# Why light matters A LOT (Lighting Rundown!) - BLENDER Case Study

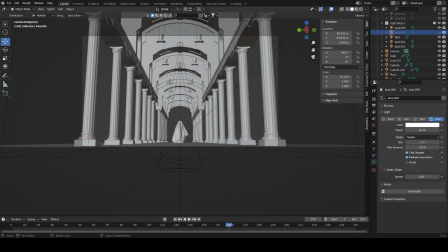0:00 Hello, hello, hello. And today we will be talking about a second scene and about again why light can carry your scene and legitimately can be the reason why your scene looks good and it looks average.
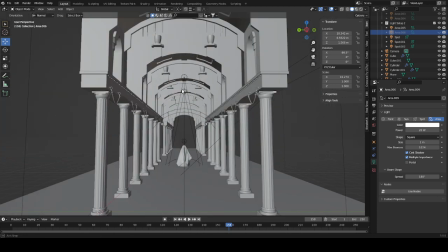0:17 Let's take a look at it, and I will explain some thought processes and just in general, like the ideas that went into it.
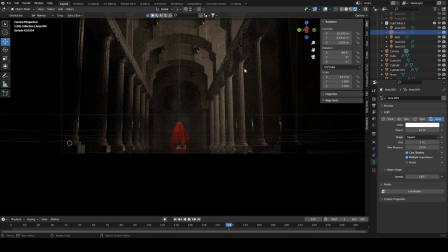0:25 Um, we have this scene. We have our main light, which is coming from the top right. We have a small key light, which I have turned off. We have a small key light from the left.
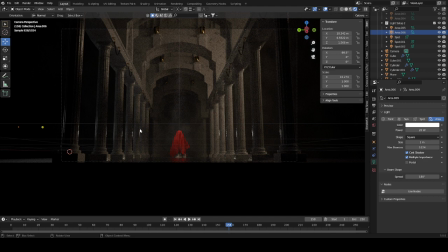0:39 We have a soft backlight, which you can see here on the right side of the side things, and we have a spotlight. And these are our main lights in the scene.
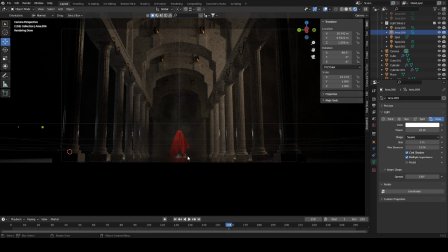0:54 We obviously have some bounce lights on the ground and stuff, but that doesn't really matter. It's very, very, very material dependent.
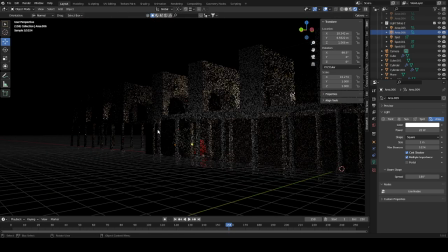1:00 Okay, let's have a look at our backlight. This is our backlight back here.
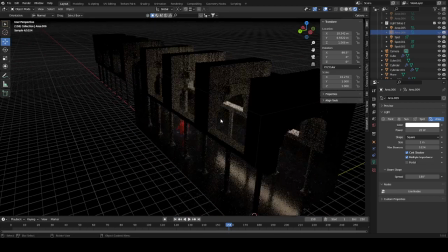1:06 And if you turn it off, you can see how much this just gets black.
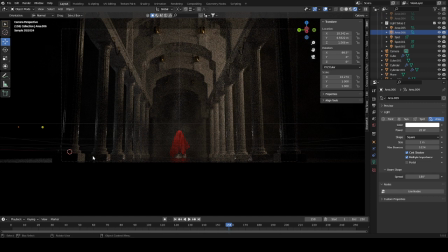1:12 And if it's activated, you can actually see where the um, left side of the composition ends, which is very, very important and gives us a very nice touch in the scene. And this is just done by like putting a very, very soft backlight.
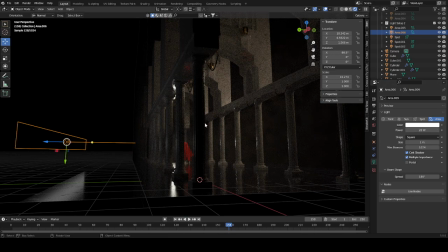1:30 Like you can see it has 20 watts, which isn't a lot when you compare it to like our main floodlight,
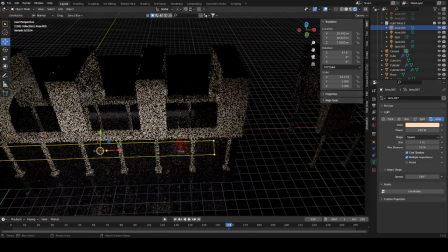1:36 which has like 250, or spotlight, which has like I think 400 even.
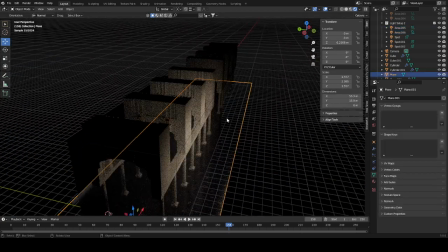1:41 But yeah, um, right here is our main light.
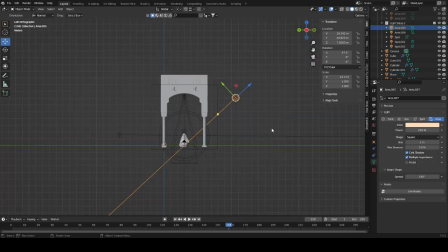1:47 This is the light that creates like the atmosphere in the scene.
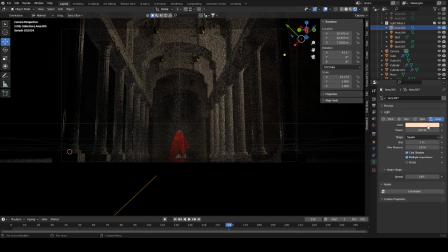1:52 It's also a color light.
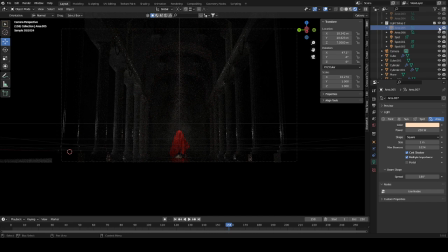1:53 It's a very soft yellow, and it's basically responsible for lighting out the entire purpose, like the entire main hall of the scene, basically. You can Important thing though is even without this area light, you can still see the central part of the composition clearly.
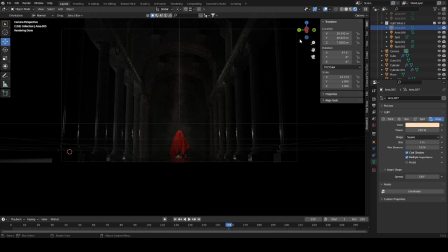2:11 It's not gone. It is highlighted by other lights, which was important for this composition. And you can also see the backlights and highlight lights way better if I do this.
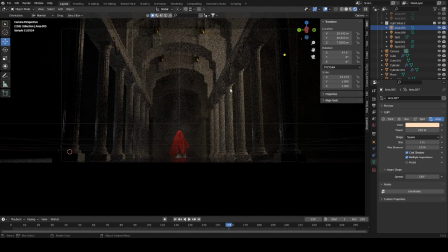2:24 But this is legitimately all the light that is in the scene. It's coming from top right. It is giving the scene some nice depth, and it's basically just filling the room with
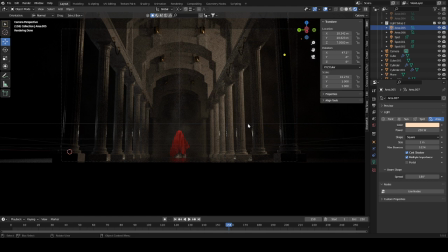2:37 not too much light for it to be oversaturated, but not too dark for it to just vanish completely.
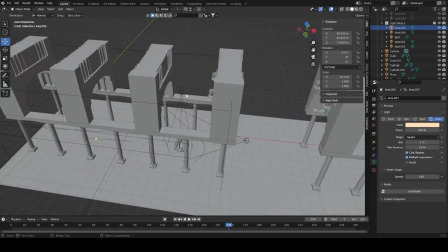2:47 Then we have our next light, which is our spotlight. We have actually two spotlights.
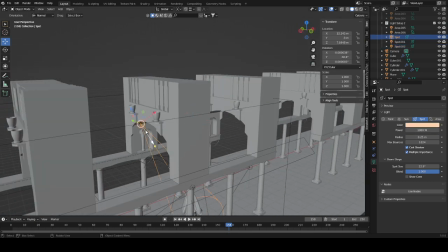2:50 We have a slight blue one, and we have more or less front light, which is also very, very soft.
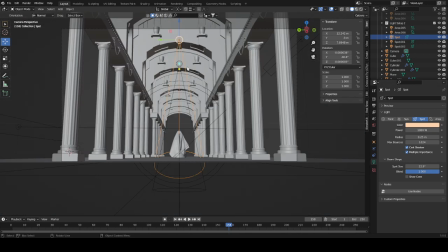2:59 Why did I do that? Well, um,
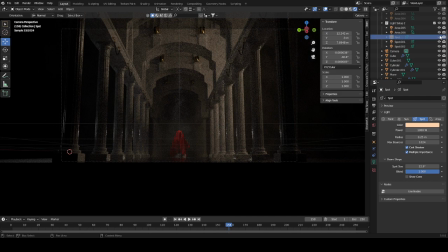3:04 if we only take the top light, I felt we had not enough front coverage, and if we make the backlight disappear, I felt like we don't have enough like side coverage. So we have two lights which basically do sorry, it's this light here.
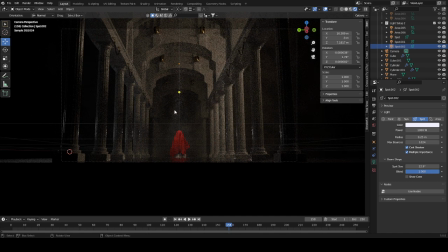3:25 Yeah, we don't have enough back coverage. Also, like you don't see the fog very nicely if I don't have this very, very top spotlight. So that's basically I have added a second spotlight, and it has a different color. Why? To give the fog and just in general the centerpiece a bit more depth.
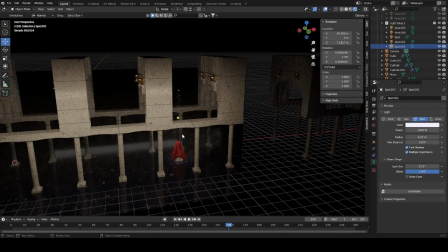3:43 So that we have like a soft front light, which just gives the thing like which blends it in with our main light here,
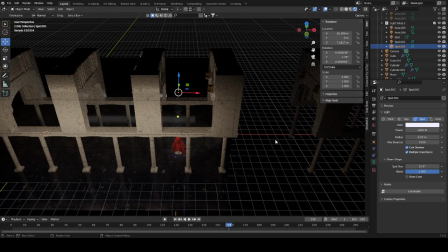3:52 and we have our colder top light, which just shows the fog,
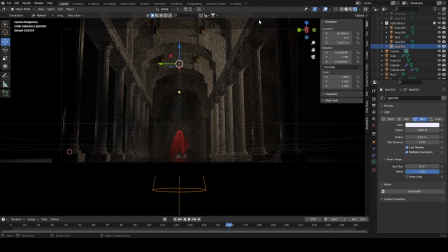3:57 which also gets obviously some light from the main light, but it separates it from like the other fog that that is in the scene.